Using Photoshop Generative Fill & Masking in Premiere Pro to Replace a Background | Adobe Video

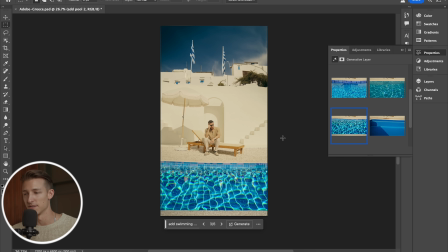Now, if we try using that same technique with Adobe Generative Fill, we'll notice that even if we add a pool in,
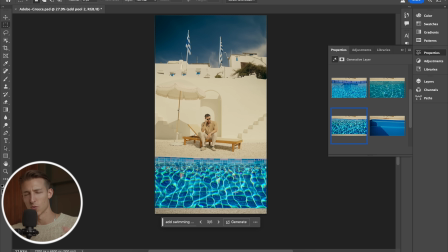it doesn't really make sense because the pool, the water would be moving around and you'd be able to tell that.
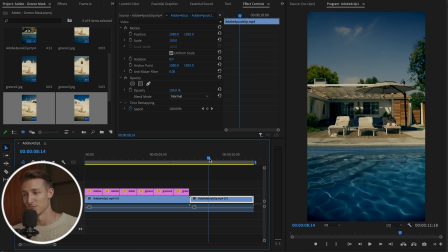So what we did instead was actually just take this little clip of the pool that was at our stay. So what we're gonna do is drag that clip over everything and then let's mask out this pool.
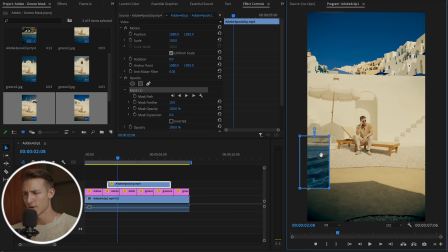So again, we'll do another 4-point mask. And I don't know if I want all the cement in there or if I should just make it right to the ledge.
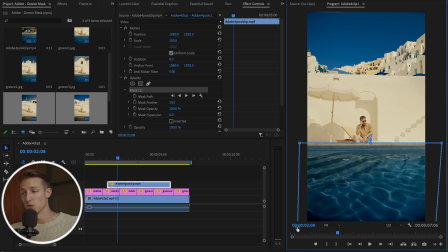Maybe I'll make it just right to the edge there. Yeah, I think that would be good. Also, a pro tip is we had our tripod at the exact same height in each of these scenes. So each scene should have the same perspective and look natural.
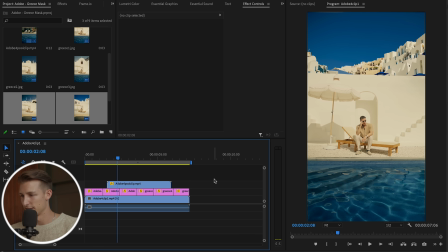So let's just drag this down a little bit and see how it looks. a little too close to my feet, maybe a little bit lower. This is crazy. It's so crazy what you can do with video. I'm actually gonna duplicate this water clip since it's not quite long enough.
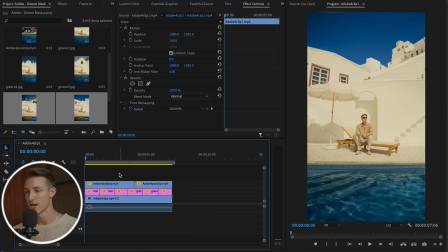So let's go ahead and watch this back. This looks so good. Honestly, I still cannot decide which Grease background I like the most because they all look so good, especially with the pool.
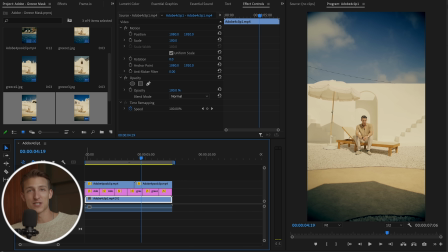I feel like it just brings this entire scene to life. And just to refresh our memory here, here's what the scene originally looked like.
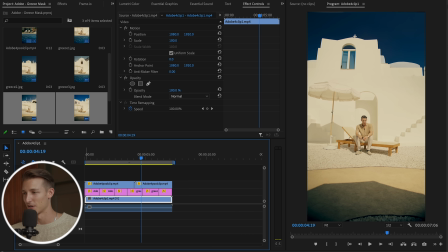So let's add in our generative fill background, and now let's add in the pool.
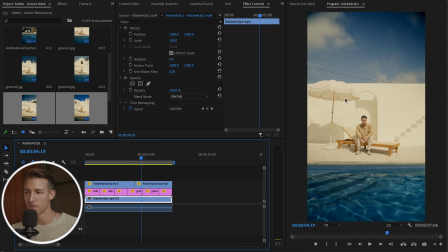Even just having the pool looks okay, but the telephone wires in there still don't really complete the scene. So having those generative fill photos in there, it brings it together so much. With that said, thank you so much for watching. Let's wrap up this video with a side-by-side comparison of the before and after. I'll see you in the next one. Peace.